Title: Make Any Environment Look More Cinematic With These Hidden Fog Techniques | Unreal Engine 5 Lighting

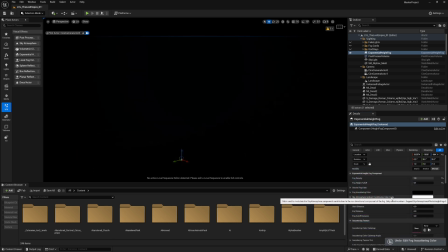(3:56)
So we have to keep it on a very good value for our environment,
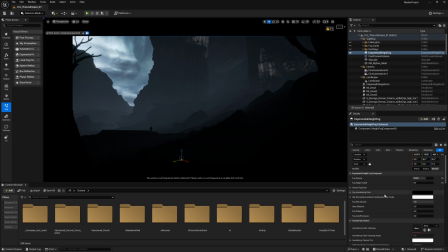(4:01)
and we don't have to make it very thick or dense in order to see the details of our environment. But right now it's still a bit flat, and there's not a lot of lights or contrast in our scene.
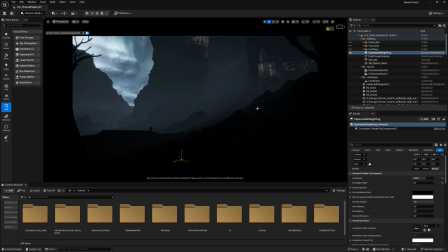(4:18)
That's because of the lack of our fake lights in our environment. But before going into the fake lights, let's start first with the volumetric fog. You have to use it in your environment because it adds a lot of depth for your scene,
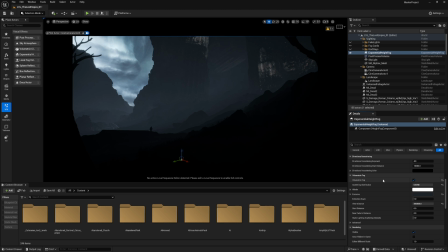(4:33)
and also you can use it with other light sources and get the effect of the Godrays or the light shafts, which adds a lot of cinematic feeling to your lights and environment.
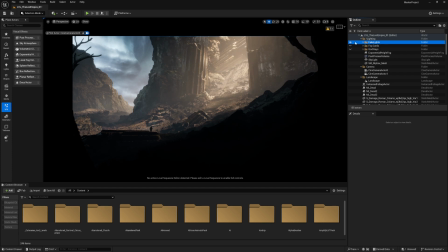(4:45)
Now we have another folder of the fake lights. It adds a lot of depth to our environment, a lot of contrast, and some more colors into our scene to start feeling the epicness or the scale of it.
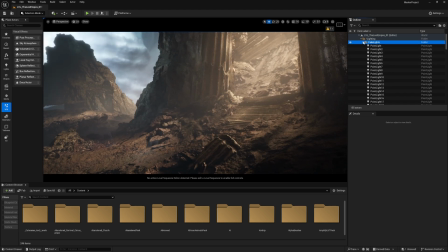(4:58)
But I want to highlight a difference in these fake lights with and without the volumetric fog.
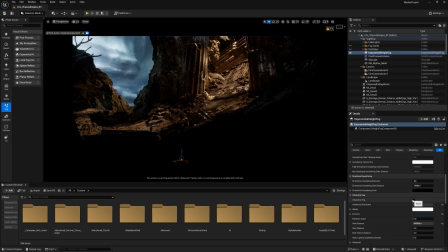(5:06)
Let's get back to the camera, go to volumetric fog, and notice how big is the difference. It's significant to have volumetric fog in your scene.
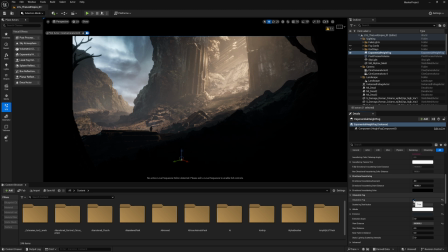(5:19)
Also, we have other settings in the fake lights or the bounce lights themselves as a source light that are related to the volumetric fog. Let's get back to the fake lights. Notice this one, it has like more effect on the volumetric fog.
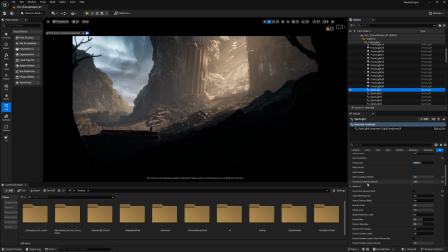(5:35)
That's because this option, which is volumetric scattering intensity, I set it to 30, which is a lot, but I wanted to exaggerate the effect of the volumetric intensity. So if I'm going to set it to 1, which is the default number,
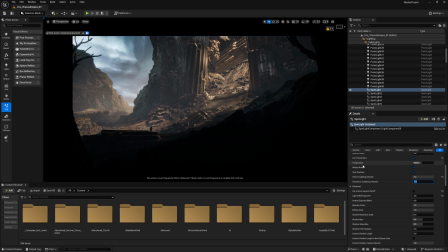(5:52)
now it's looking very flat and you don't feel the depth of it.
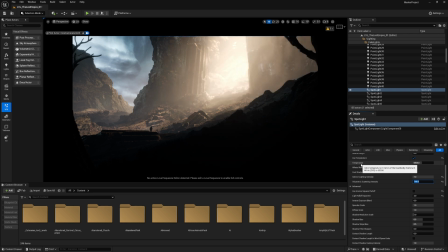(5:57)
So I'm going to set it back to 30. I maybe even try like 100. Now it's very, very bright.
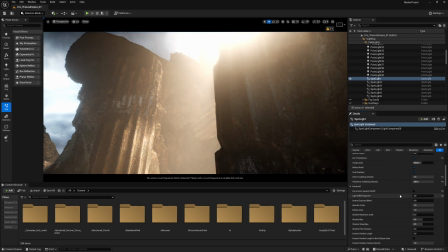(6:05)
And now it's set to 30. Let's set it to 200. Just to get a better look at it.
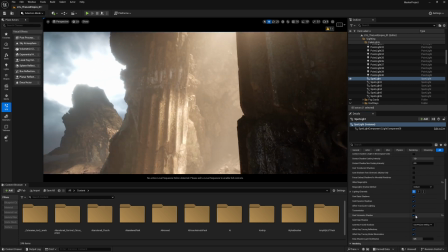(6:13)
I'll disable megalights and see how this option affects the environment.
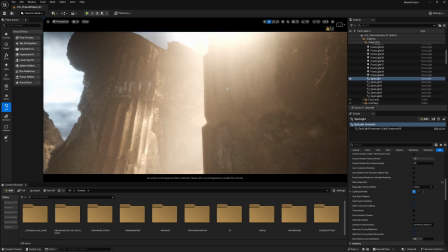(6:19)
Now you can see the fog is cutting through the objects and it's not casting any shadows on it.
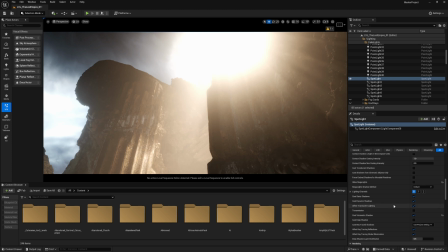(6:27)
Now if I enable this option, you notice more of light shafts, or this light specifically looks deeper.
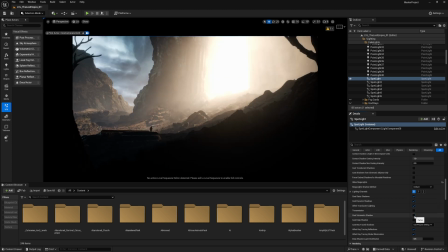(6:34)
Now notice it before and after. That's before, it's not casting any volumetric shadow and it's going through all of the objects, and that's totally bad. So casting volumetric shadow is very essential for such lights.
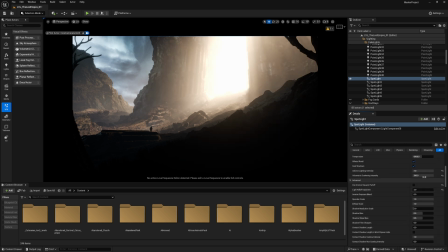(6:50)
Let's disable the megalights as well and now get it back to 30.
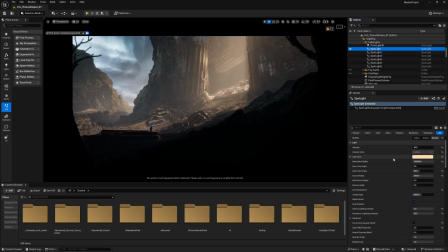(6:54)
Now it's more subtle, but we still lack a lot of depth in the environment. Still a bit flat as well. I don't have any fog cards or fog sheets to add more depth to the environment. So let's get started with the fog cards.
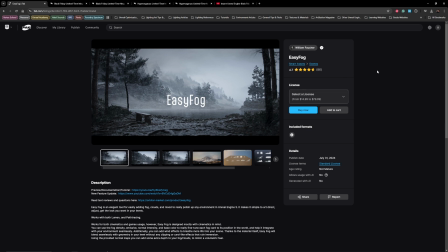(7:10)
For the fog cards, I use Easy Fog because it has a lot of texture variations and it's easy to control.
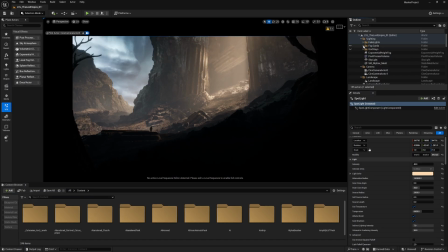(7:17)
So I'm almost using it with all of my projects. Let's start with showcasing the difference before and after. Now it adds more depth to the environment, especially looking at this one. I feel that this object is very huge. That's why it has like fog behind it.
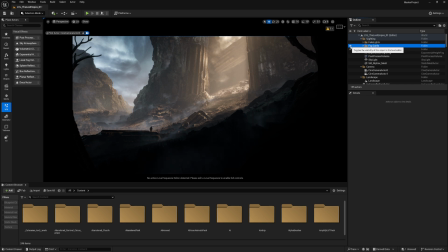(7:37)
So fog guards make the environment feel a bit more cinematic. The overusing of fog guards or misusing them will make your environment look more flat. So you have to be aware while are using them.